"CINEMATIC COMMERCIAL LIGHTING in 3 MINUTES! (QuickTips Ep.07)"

Welcome to another episode of Quick Tips, where every Friday I give you straight to the point tips for your film and video projects. Film and photography projects. Film and video, silly. And in today's episode, we're going to talk about lighting and how to set up your lights to get that sweet commercial look.
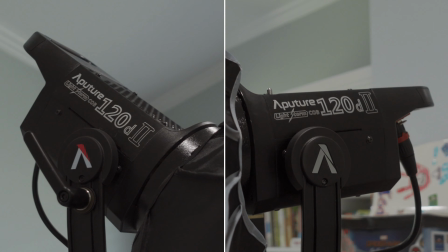[0:14]
So for this setup, we're just going to use my living room. And for my lights, I'll be using two Aperture 120D Mark IIs. I'm also going to use two light modifiers to attach to these lights, the Aperture Light Dome Mark II and the Aperture Lantern.
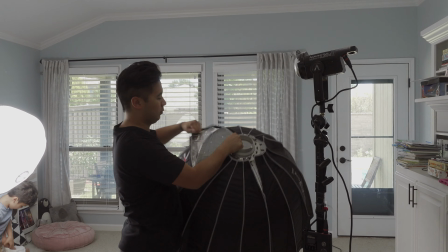[0:26]
I'm going to set one of the lights as my key light, which is the main light to light up your scene, and I'm going to attach the Light Dome Mark II to this light.
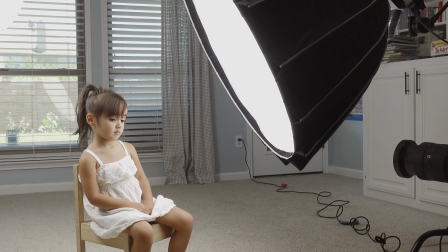[0:33]
I'm going to place this light off to the side, roughly about 45 degrees from the subject and slightly above, but feel free to play with the height.
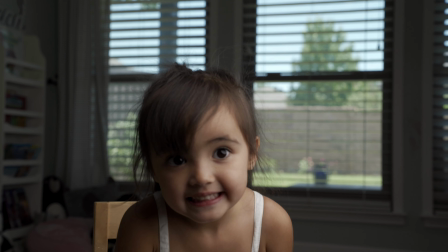[0:39]
And I want to make sure that this light is placed in the same direction as the window. This is called light motivation. In this setup, it doesn't really make sense to place the key light on the opposite side of the window, because if the audience is looking at the composition,
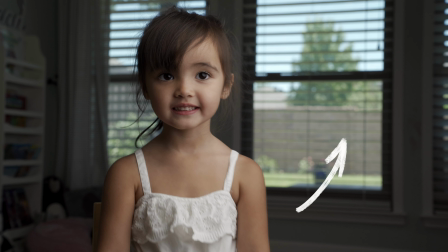[0:50]
they know that the source of light is coming from the right side of the frame. So it just makes sense to place the key light
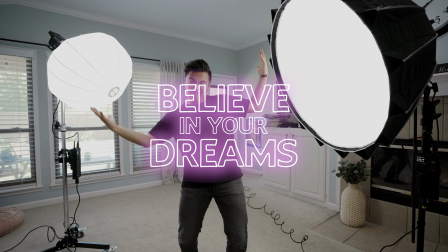[0:56]
on the same side as the window. Light motivation. Next, I'm going to set up a hair light so that I can make my subject pop.
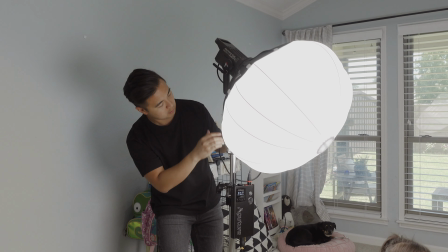[1:04]
So for this setup, I'm going to use my second Aperture 120D, and I'm going to attach the Aperture Lantern.
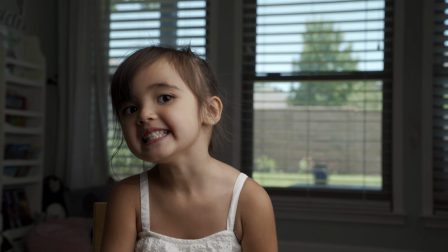[1:08]
The great thing about the lantern is that not only does it provide hair light on the subject, but it also adds ambient light in the background.
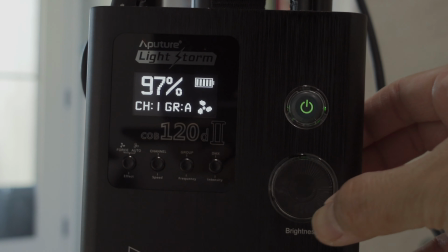[1:15]
So it kind of acts as a backlight as well. After that, just dial in the intensity of the lights to your liking, expose for the skin, and also, if you can, expose for the background as well.
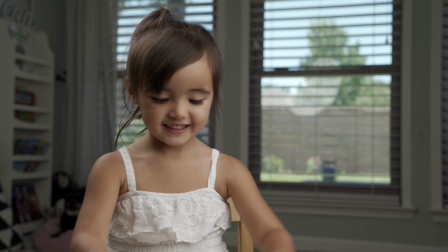[1:23]
And now you have a setup that has that sweet commercial look. Oh, hold on. Now it's a commercial look.
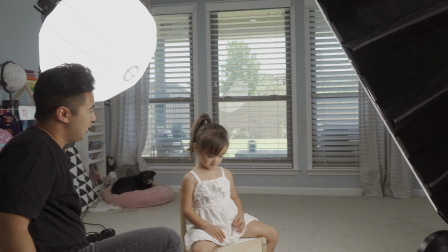[1:30]
Cheerios, if you're watching. What really makes this setup stand out are the light modifiers.
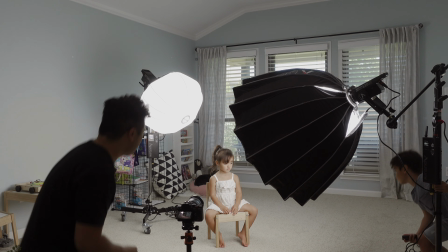[1:35]
You might know them as softboxes, even though they're not really softboxes. They're light modifiers. But with the Aperture Light Dome Mark II and the Aperture Lantern, they are really easy to set up.
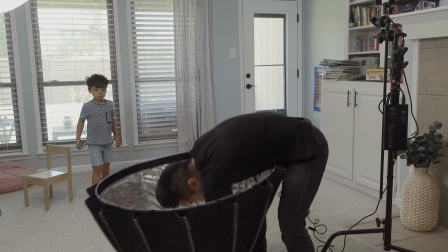[1:44]
With the Light Dome, all you have to do is push down in the middle until you hear the clicks. Add the diffuser and then attach the whole thing to the light.
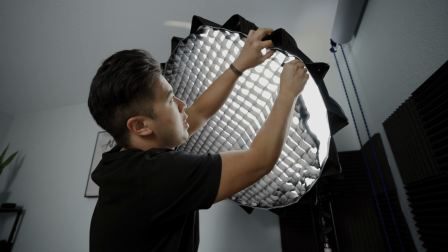[1:50]
Done. You can also add a grid in front of the diffuser if you want to control the light a little bit more and make that light source a bit more narrow.
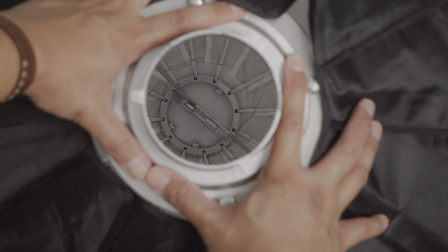[1:57]
For the lantern, it's really easy to set up. Just push down on the lantern until the handle connects with the hook, and then it's all set up.
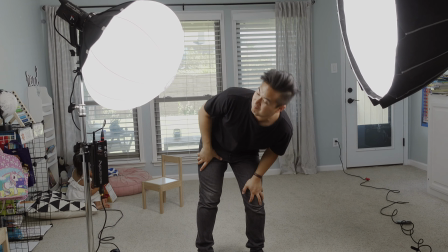[2:03]
And of course, attach that to your light, and now you have soft lighting. And if you want, you can attach a skirt around the lantern if you want to control the light a little bit more. The lantern is by far my favorite diffuser because not only is it easy to set up, but it just makes everything look good. In fact, I'm using the lantern right now to light up the scene. Just looks really good. So definitely try it out.
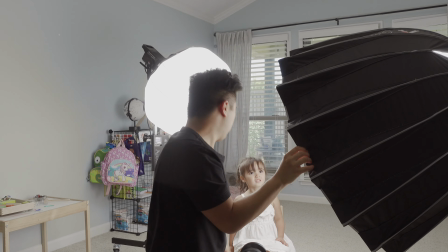[2:21]
Let me know how you do. It's a great way to light up a scene and make your subject pop. Also, Cheerios. Well, that's it for today's Quick Tips, and if you have suggestions for future Quick Tips episodes, then let me know in the comments below. But as always, have an amazing Friday, have a kick butt weekend, and I'll see you guys in the next one. Peace.